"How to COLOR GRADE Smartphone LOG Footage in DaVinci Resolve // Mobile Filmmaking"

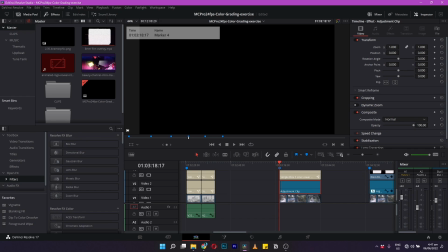(8:24)
Now for this exercise, let us try out three popular color grading looks and look at the steps of how to get them.
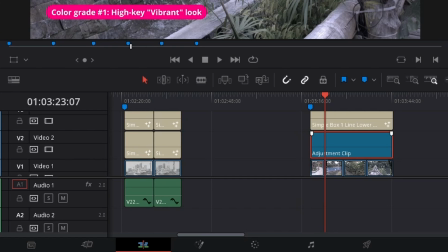(8:30)
Usually it's a good practice to apply these settings on an adjustment layer above your footage,
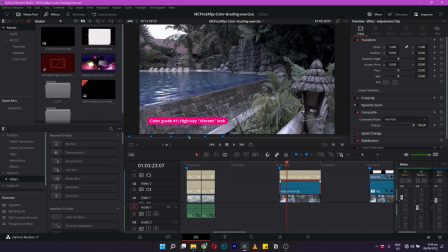(8:35)
which is also convenient for color correcting, not just one clip, but all your clips, as long as the adjustment layer covers it.
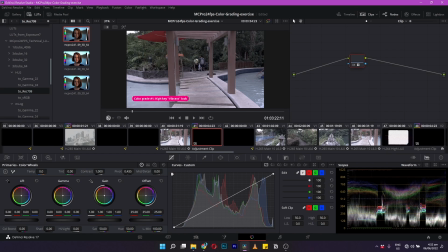(8:41)
So the first look that we're going to attempt is called the high key look, or a vibrant look. Now this is great for lighthearted or inspirational films, or even comedic films, anything that you want to be more positive and happier.
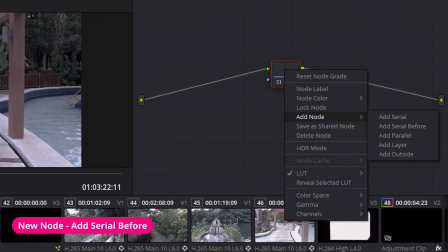(8:57)
So we already have our conversion LUT applied. Let's add a new serial node before our conversion LUT. Doing it before the conversion LUT ensures that the final output will still be conformed to the Rec 709 format.
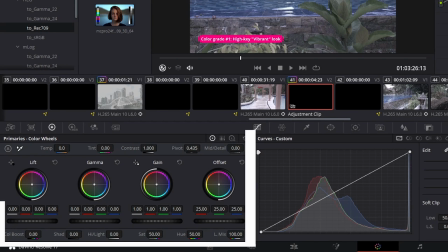(9:11)
And so we do everything before that LUT. So we're here again in the primaries of the color wheels, and we're going to play around with the lift and the gain
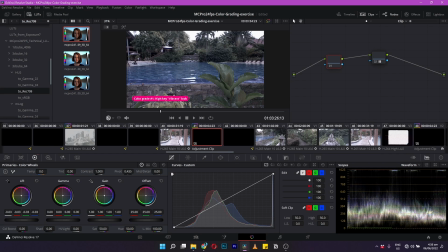(9:21)
to make those shadows a bit more pronounced, just a little bit. And then the gain, we're going to take it up really high to make it really bright.
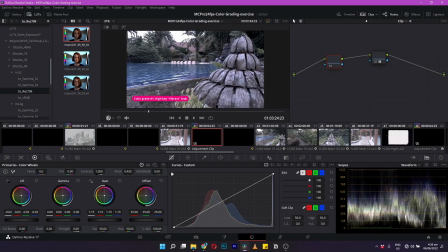(9:29)
Not too bright. We're always looking at our scopes here to make sure nothing gets overblown.
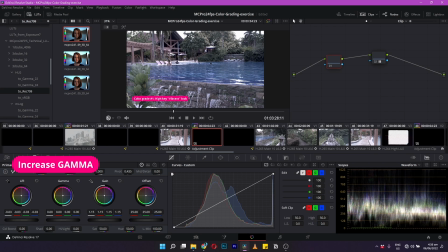(9:35)
It's good. Then we could also play around with the gamma. Increase that so that our midtones get brighter.
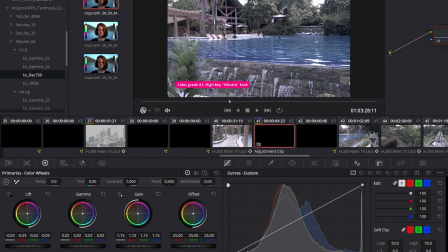(9:45)
That the overall feeling is bright. To make it even more sunny feeling, I'm gonna add a little warmth to the color in the midtones. So I'll just drag this towards the yellow-orange. Right, just a little bit to give it that summer vibe.
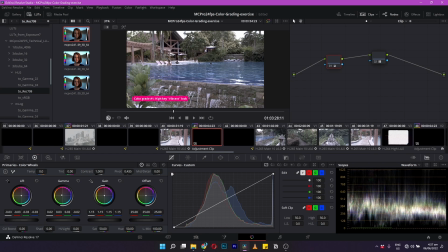(10:01)
Without, with. See, already quite a difference there. tweaking a little bit more.
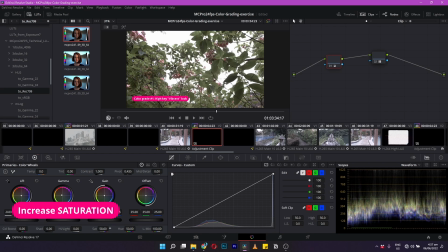(10:07)
Let's increase the saturation to make the colors really pop.
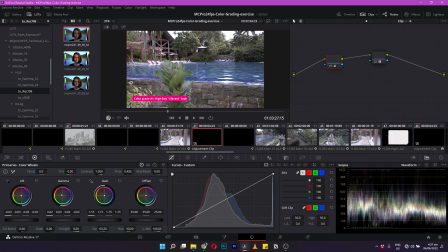(10:14)
So the blue in the water, the green in the leaves. So you can use saturation. You can also use color boost. Just to keep in mind, these effects can get really strong, so just be ever so gentle with them.
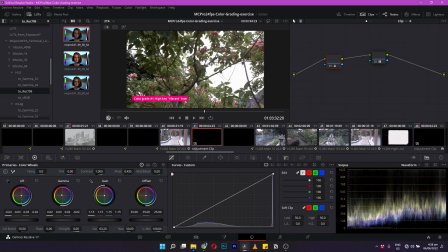(10:29)
So you can see here that the leaves look more lush and the pinks are more vibrant.
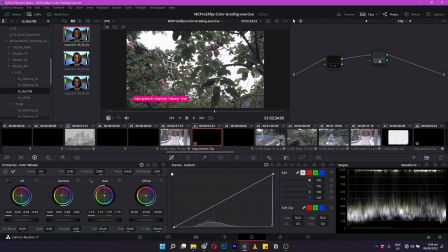(10:35)
Again, with big difference.
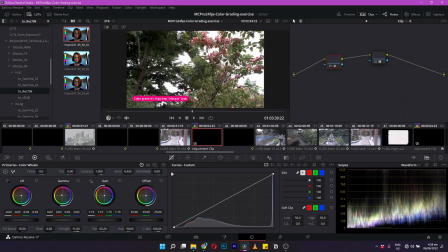(10:39)
Let's just boost the highlights just a little bit to make it extra bright, like it's a really sunny day, even though the day was overcast when I shot it. And we can even tweak the contrast to make it even more poppier.
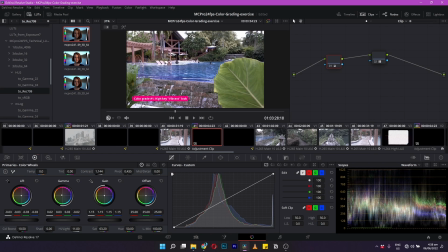(10:54)
Look at that, look at the blue water. So again, without as it was, just with the conversion LUT, and with our color grade, the high key vibrant look. So the next look that we're gonna go for is a cross process look, or the vintage look. And actually we're just gonna build upon the last look that we were worked on. So we still have our nodes there.
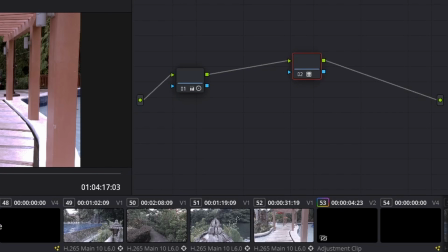(11:15)
Let's add a third node right after our high key look and right before our conversion LUT.
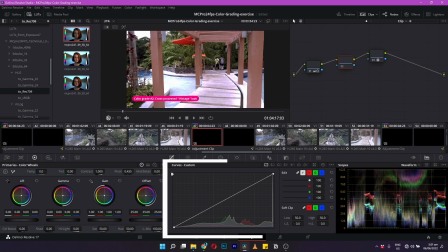(11:26)
And then from here, now this is really simple. Let's go to our curves, set up color wheels, and then just turn on the red channel
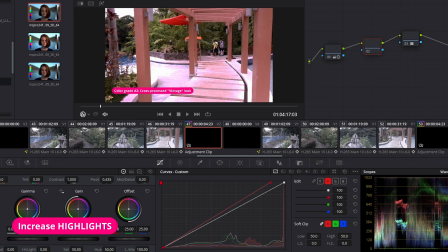(11:35)
and drag the highlights up, and then let's bring down the shadows on the red channel. Now let's go to the blue channel and we're gonna do the opposite.
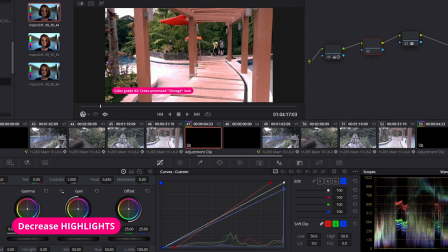(11:49)
I'm gonna bring down the highlights and raise the shadows.
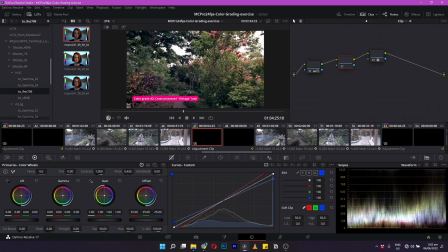(11:55)
Now within seconds we just achieved that kind of cross-processed film look or vintage look. Let's turn off that node and see what it looks like. Just in the regular vibrant mode and then with the cross-process look.
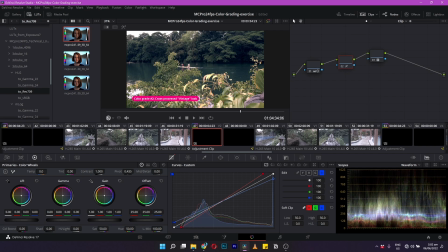(12:10)
So essentially what we did is made the highlights more warmer and the shadows more cooler or bluer.
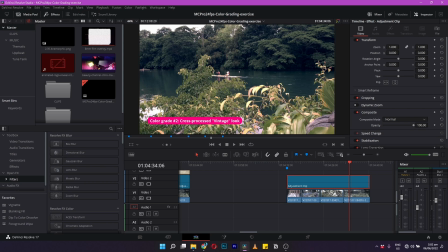(12:15)
And to really sell this look, we can go back to our editing timeline
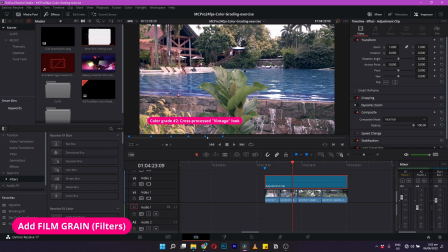(12:21)
and add film grain in our filters. We can add film grain to really give it that old film look.
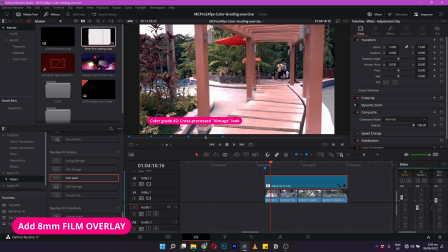(12:32)
And I'm gonna take it one step even further by adding an 8mm film overlay to make it look like it really was shot on
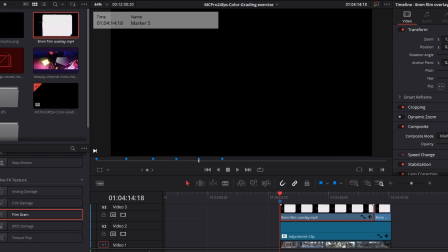(12:41)
a film camera, even though this was all on a smartphone. And voila, cross-process vintage look.
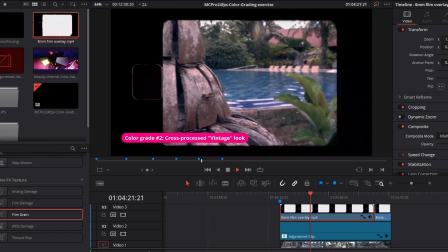(12:48)
Now this is a great look for like travel videos or just if you wanna capture some summer vibes and you're vlogging.
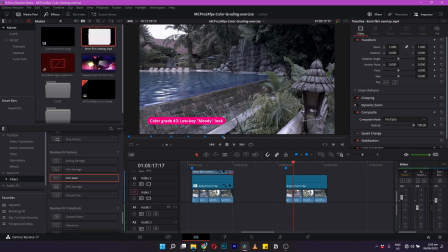(12:59)
Now the last look that we're gonna try and attempt is called the low-key look or the moody look.
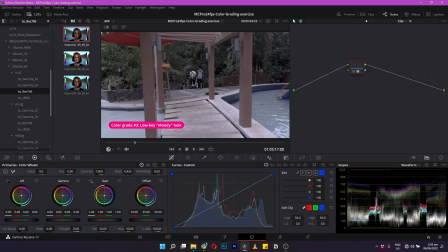(13:04)
Now this would be great for a Hollywood thriller or a dystopian sci-fi look. So once again, let's add a new node before our conversion.
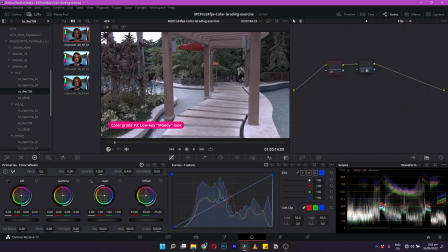(13:12)
Now this is the opposite of the vibrant look. So instead of raising up the gain and the gamma, we're gonna actually bring it down.
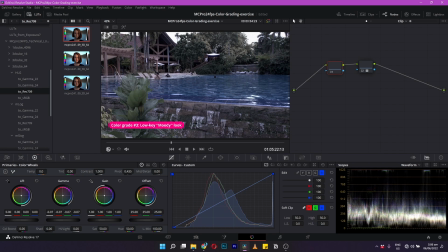(13:19)
And you'll notice just by bringing the midtones, highlights and shadows remain the same, but the overall look seems more darker. And then we're gonna add a tint even on that, on the midtones here.
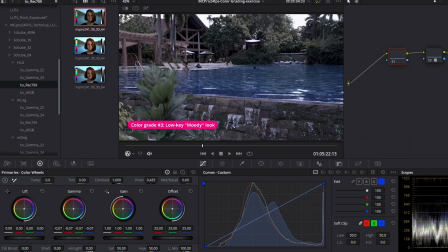(13:30)
So we're gonna grab the dot here in the gamma and shift it to the blues or blue greens to really give it that kind of sci-fi look that you see like in, I don't know,
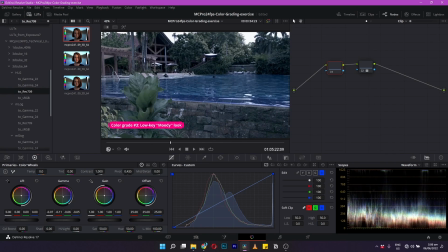(13:42)
with the Matrix, Blade Runner. There you can see already. Looks like a really ominous day.
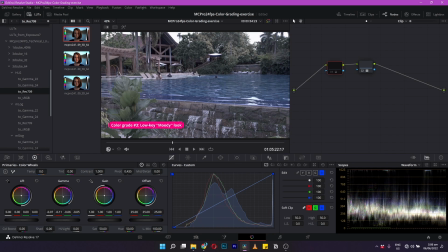(13:50)
So without, with.
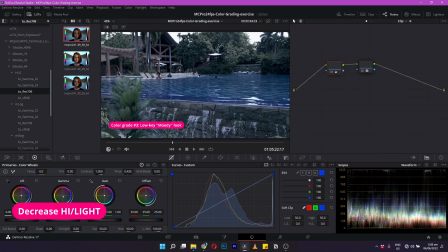(13:54)
Let's also bring down the highlights over here. And then let's increase the contrast to make it even more harsher, like the harsh realities of the future that we're living in. Or here I might bring down saturation too, because the blue of the swimming pool is looking too bright.
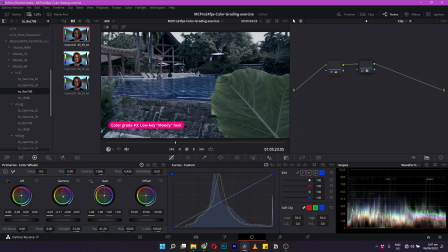(14:14)
There you go. It's like something's gonna happen here.
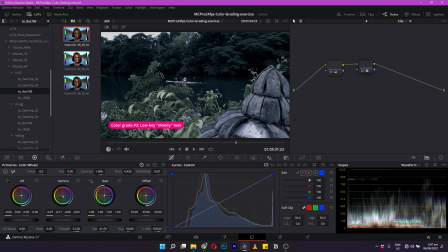(14:18)
This is what it looks like with our adjustments, our moody look, and without.
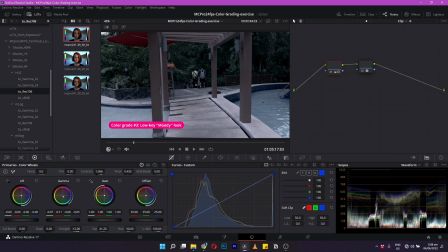(14:26)
Looks like something's really gonna go down here at this resort.
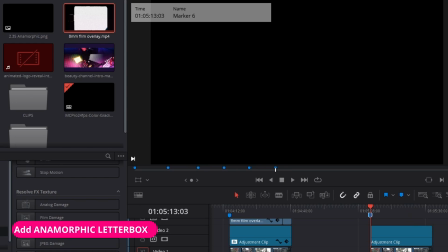(14:28)
Lastly, if you want to really sell this Hollywood look, why not add some anamorphic bars and give it that really Hollywood widescreen look.
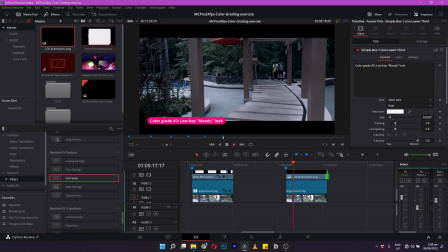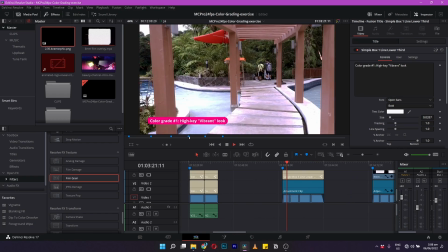(14:43)
And there you go. Three simple color grading looks. A high key vibrant look.
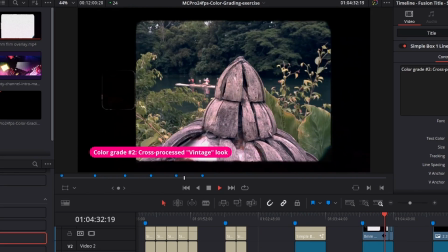(14:50)
The cross process vintage look. And the low key moody look.
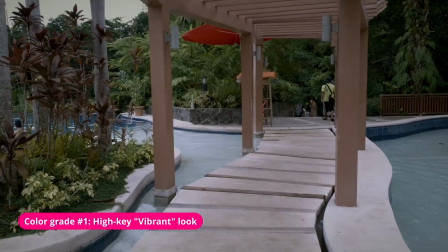(15:01) Thank you.
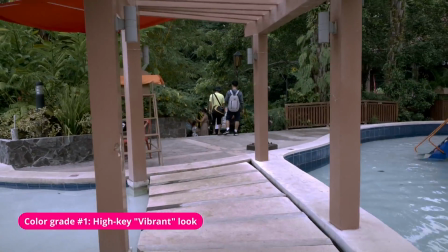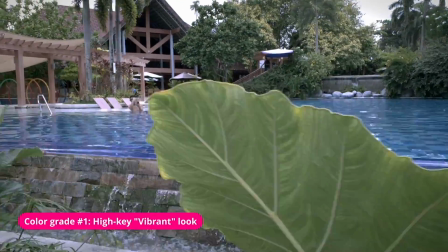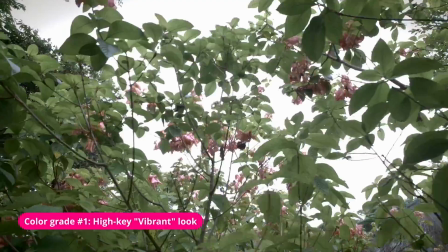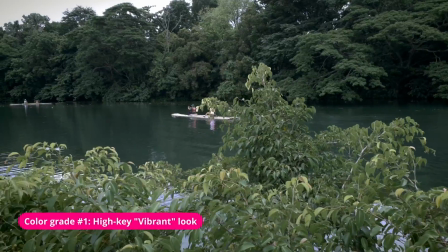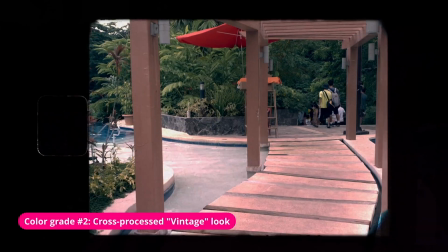(15:25) I still need to recover from another lover.
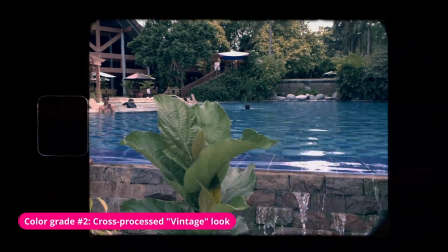(15:30) Would you be here for me? Never met your parents, not even your mother.
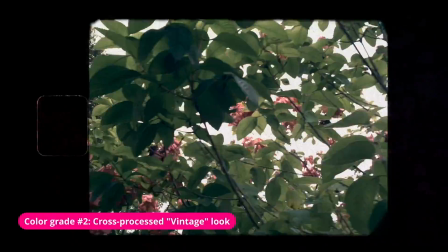(15:39) But let's see where this leads. What should we do tonight?
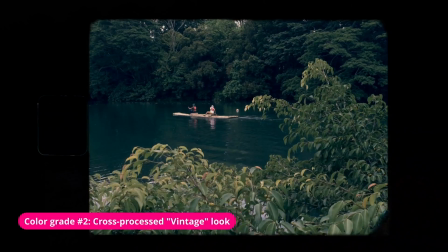(15:48) What if this breaks your little heart?
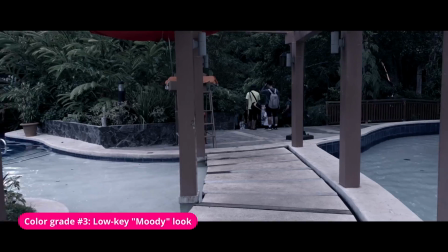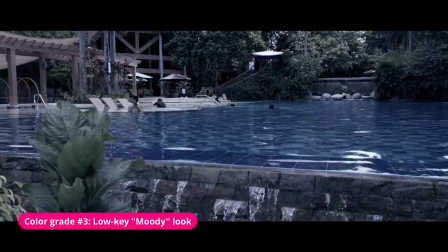(15:59) Going on a journey, going on an adventure, seeing what the world has to